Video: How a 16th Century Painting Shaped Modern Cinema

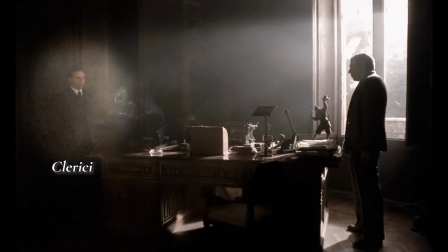[4:06]
Clerici, in this frame, is in shadow and thus in the darkness of knowledge.
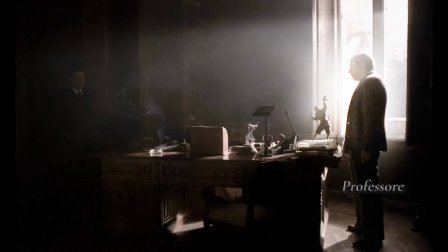[4:11]
The professor, a wiser figure, is bathed in light.
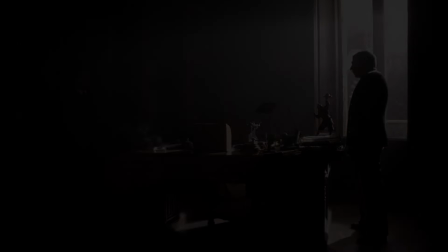[4:19]
And now, let's listen in to what they have to say.
Immagina un grande sotterraneo a forma di caverna.
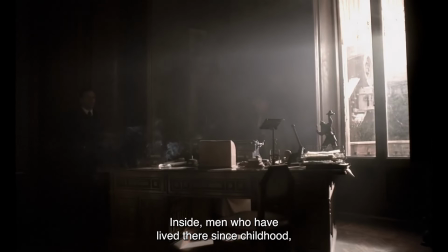[4:29] All'interno, degli uomini che vi abitano fin dall'infanzia, tutti incatenati e obbligati a guardare il fondo della caverna.
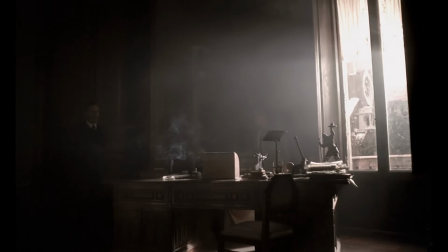[4:38] Alle loro spalle, lontano, brilla la luce di un fuoco.
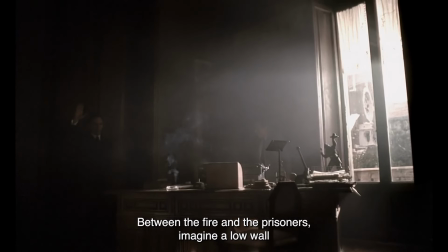[4:43] Tra il fuoco e i prigionieri, immagina un muro, basso, simile a quella piccola ribalta sulla quale il burattinaio fa apparire i suoi burattini.
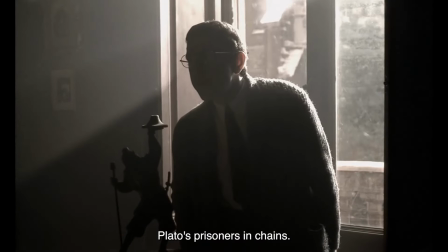[4:52] Prigionieri incatenati di Platone. E come ci somigliano. Che cosa vedono? Che cosa vedono?
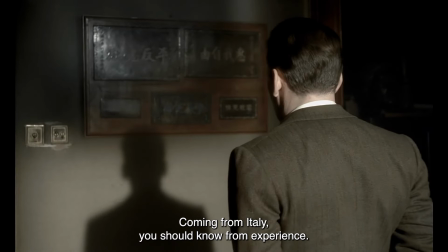[5:00] Lei che viene dall'Italia dovrebbe saperlo per esperienza. Vedono solo le ombre che il fuoco proietta sul fondo della caverna che è davanti a loro.
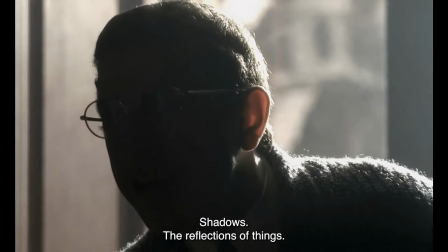[5:10] Ombre, i riflessi delle cose, come accade a voi altri oggi in Italia.
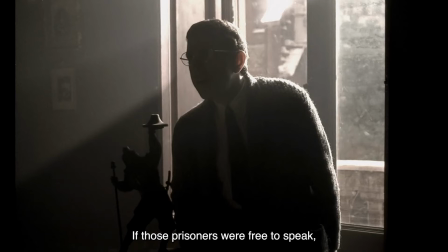[5:15] Se quei prigionieri fossero liberi di parlare, non chiamerebbero forse realtà quelle loro visioni?
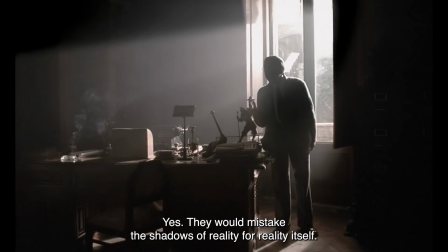[5:22] Sì, sì, bravo. Scambierebbero per realtà le ombre della realtà.
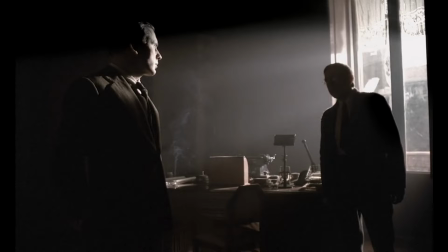[5:30]
The struggle to find truth is reflected in both the plot of the film and through this visual language of light. Dissecting this frame, the dim light creates shadows that represent the illusions and false beliefs Marcello has internalized,
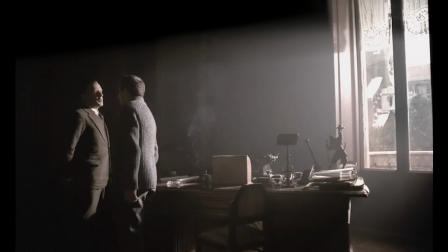[5:44]
particularly those shaped by fascist ideology and his repressed desires.
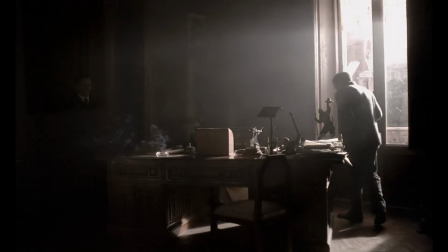[5:49]
These shadows obscure the truth, much like the shadows in Plato's cave. The professor, on the other hand, represents the freed prisoner who has seen the light of truth.
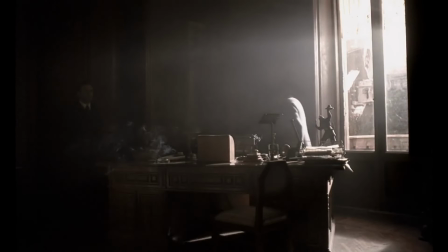[5:59]
His presence and conversation with Marcello offer a glimpse of reality beyond the shadows,
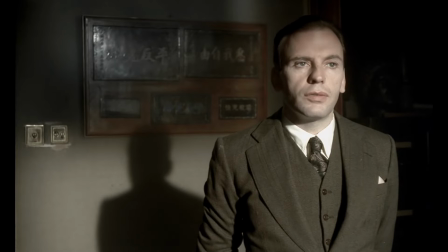[6:04]
challenging Marcello to question his beliefs and the ideological framework he lives within.
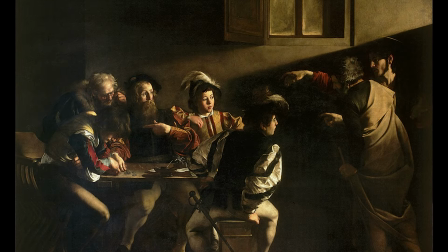[6:10]
And so, through Caravaggio's Chiaroscuro, which amplifies the theme of light versus dark,
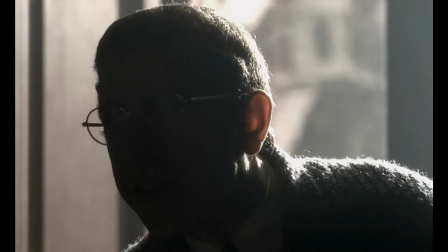[6:17]
Storaro depicts how Marcello, a conformist, is both physically and literally in the
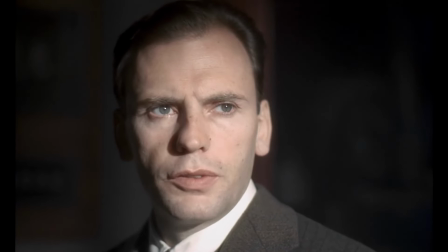[6:23]
dark of knowledge, the dark of fascism, and the dark of Plato's cave.
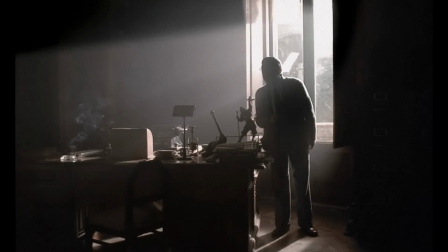[6:28]
The professor is the anti-conformist, a light-filled,
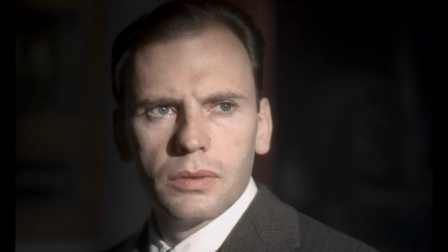[6:33]
light-silhouetted being who has escaped from the shackles of the cave and is attempting to lead the others to enlightenment.
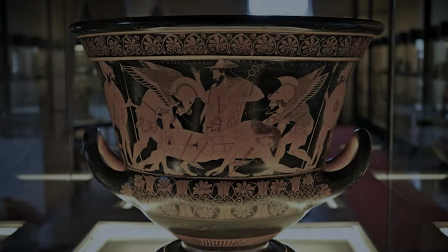[6:41]
In the poem Ode to a Grecian Urn,
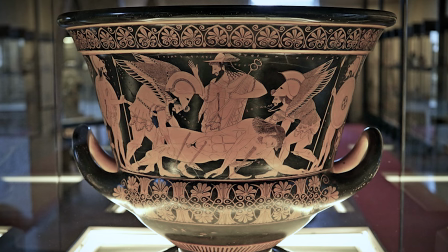[6:44]
John Keats writes about the remarkable ability of a series of still sketches on the side of an urn to elicit a lifelike,
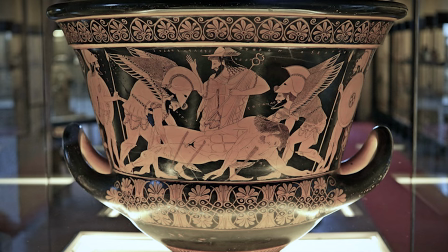[6:52]
dynamic, and moving scene.
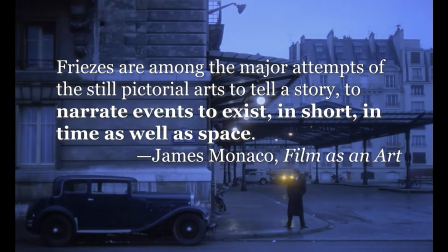[6:54]
In this vein, scholar James Monaco writes that the purpose of still works of art is often to depict a moving story. In that sense, then, movies simply fulfill the destiny of painting.
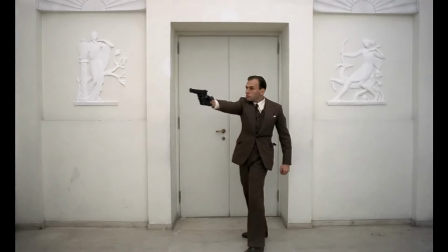[7:09]
Ultimately, through Storaro's brilliant use of chiaroscuro,
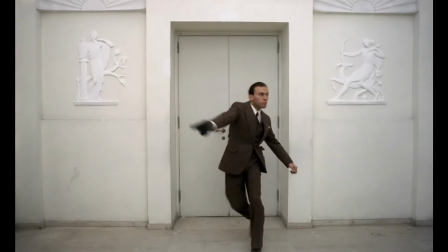[7:12]
Il Conformista doesn't just honor the legacy of Renaissance painting, it fulfills this destiny,
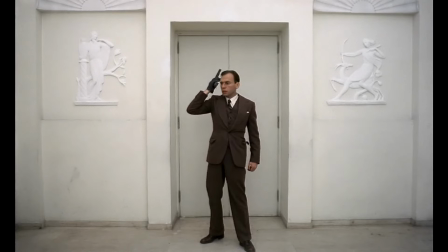[7:19]
transforming the timeless art of light and shadow into a moving cinematic masterpiece that illuminates the darkest corners of the human experience.